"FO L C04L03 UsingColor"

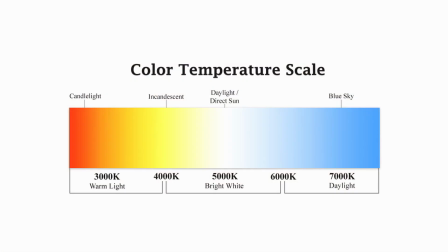246s
Now, these are Kelvin temperatures, and I'll put up on the screen the overall Kelvin temperatures, which are common.
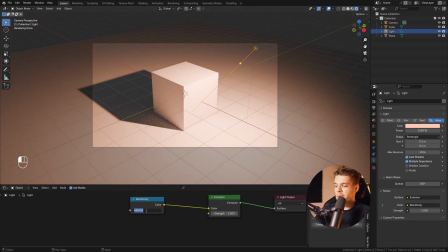253s
But for example, a 4200 Kelvin light is a warmer light, whereas a 5700 light is a more cooler light, right? So 4200 is a nice warm lighting on this side here.
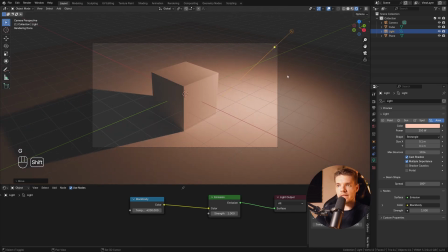267s
Let's tone it down a little bit, something like a 250. Let's go for something like that. Now on the other side, we're going to introduce some cool tones.
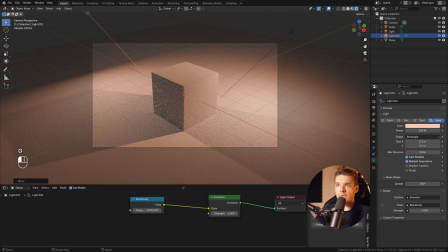274s
So I'm going to move this guy a little bit to the back here. I'm going to point it something like this. And instead of this being, 4200, let's go for a higher number, something like 6500. And immediately you can see we're getting some cooler tones here, right? This is starting to be a little bit more blue.
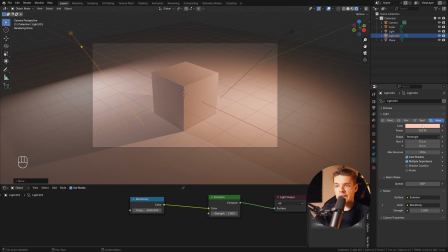292s
Now it's still messing with the color because we're using this color here. So I'm just going to hover over it and press backspace to reset that.
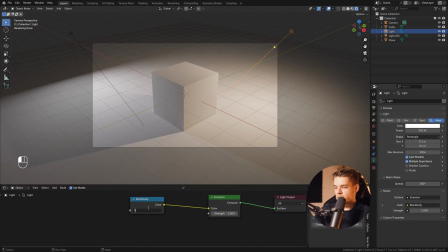299s
Same here, by the way. And let's just tone down the warm one to make it warmer. 2800, something like that. And there you go. All right, so now you have opposing colors, creating a nice contrast that is very, very common in movies. A great example of using warm and cool tones is, for example, the movie Blade Runner 2049.
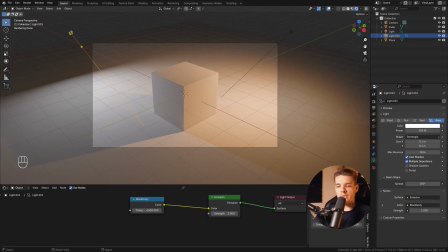318s
They do it a lot in there, and it's such a cool way of showing moods, right? Because the warmer tones immediately feel more inviting.
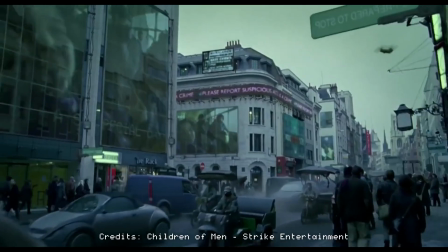326s
They invoke a warmer and more happy sensation, where the cooler tones feel more distant and more dark or even moody or sad,
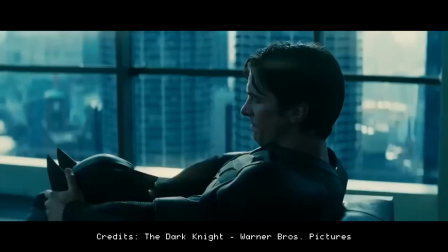334s
invoking emotions of sadness or depression or other more sinister and less happy emotions.
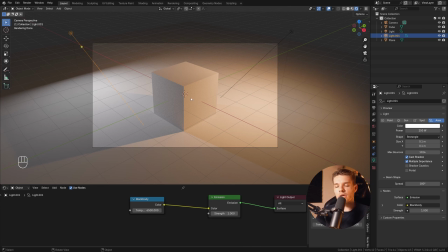340s
So using color in this way is very, very important. Now, these warm and cool tones are also part of something else, which is what we call complementary colors.
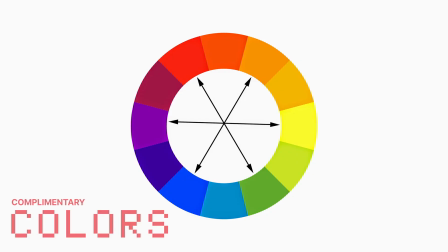349s
If you look up complementary colors, you can find for each individual color which other color is the complementary color.
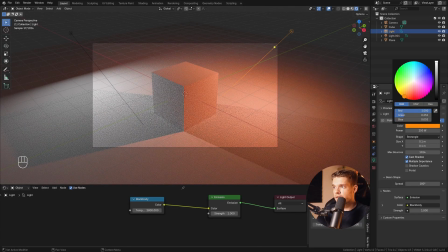354s
And for example, orange in this case, right? So if you have nice orange here, let's just remove the black body node here.
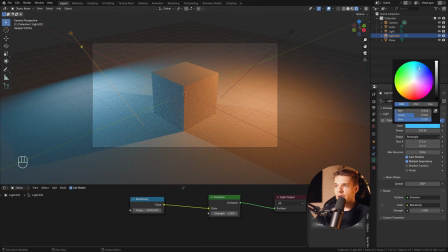362s
There we go. And blue, and especially a more vibrant blue. These are complementary colors.
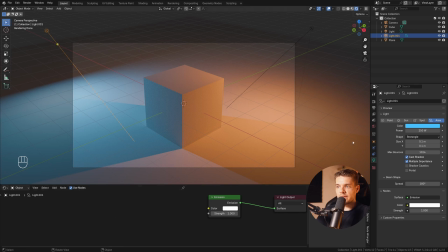368s
Same can be said for example, red and green, which creates a very alien kind of look.
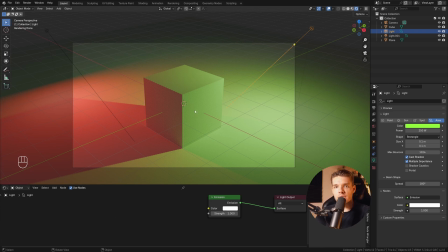376s
You'll usually see these types of colored lights on spaceships, alien style movies, horror movies, things which need to invoke an emotion of uneasiness and where you feel like things aren't as they should be.
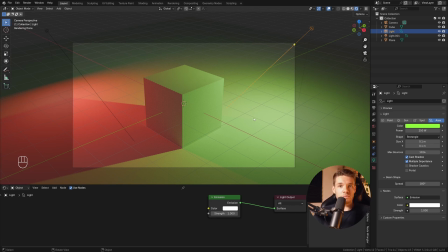390s
That's the kind of scenarios which you usually use green or red lights, for example. Red is also the color of warning.
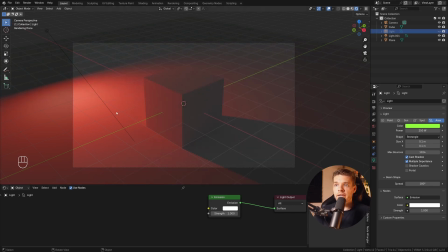396s
So if we disable the green light here, using a red lamp like this, for example,
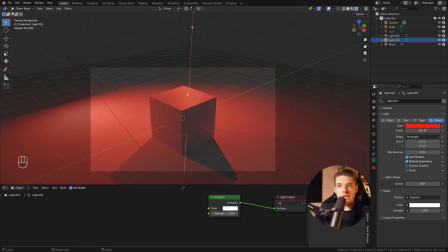401s
you can very easily create a setup which looks like, okay, maybe there's a fire hazard and we're now running on emergency lighting, for example. It's these types of things that we have learned from being alive in the real world that we can use inside of Blender to tell stories.
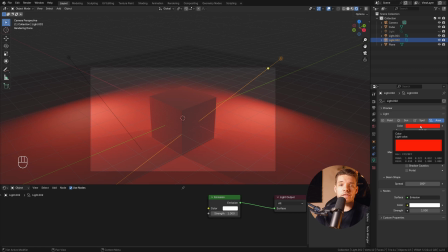417s
Now, besides complementary colors, another very famous way to use color, and in this case light,
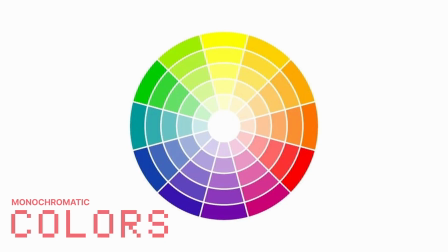422s
because effectively light is color, is a monochromatic color scheme.
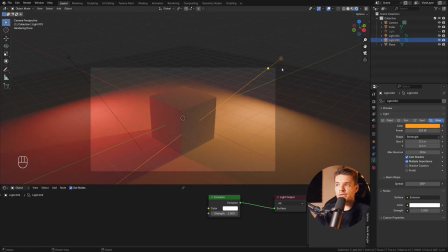427s
And this is basically using a bunch of tones which are sort of in the same range, right? So maybe this needs to be a very darkish yellow,
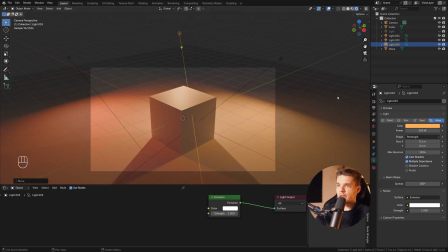437s
and maybe over here we can use a more brighter yellow, something like that.
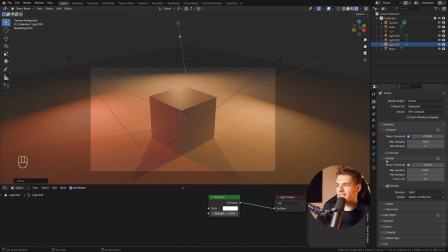443s
And although the setup that we're using in this example here is extremely basic,
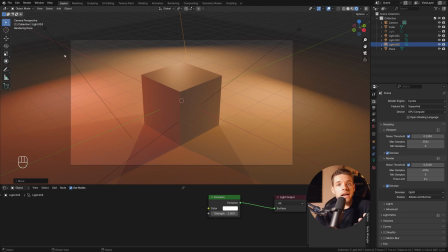448s
you can immediately see that using these kinds of light tones in your scene creates a certain mood. So in this case, it's all very, very warm. And if we use the same monochromatic scheme using cooler tones, we get something completely different.
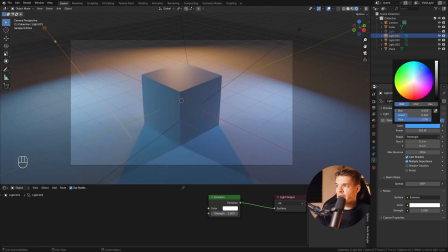461s
So if we go, I don't know, very bright blue here, and over here we go even darker blue, something like that.
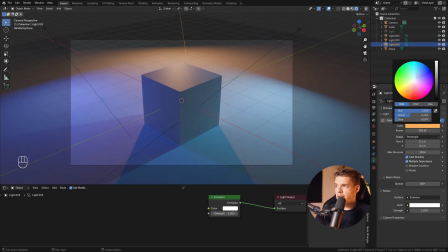468s
And let's make this thing a little bit brighter even. And then this guy is going to be more light Arctic blue, something like that.
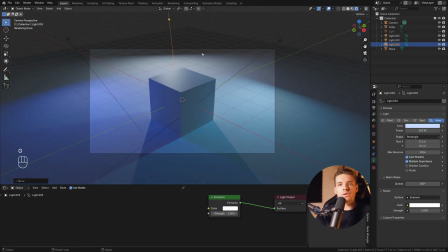476s
And voila, immediately you get a very, very cool scene, a very cold setting. You know, if we're in the Arctic, for example, you would expect to see these types of colors. Using light to your benefit is such a crucial skill. So I would definitely advise you to dive into color theory, which is a whole nother topic on its own. It's well worth a study.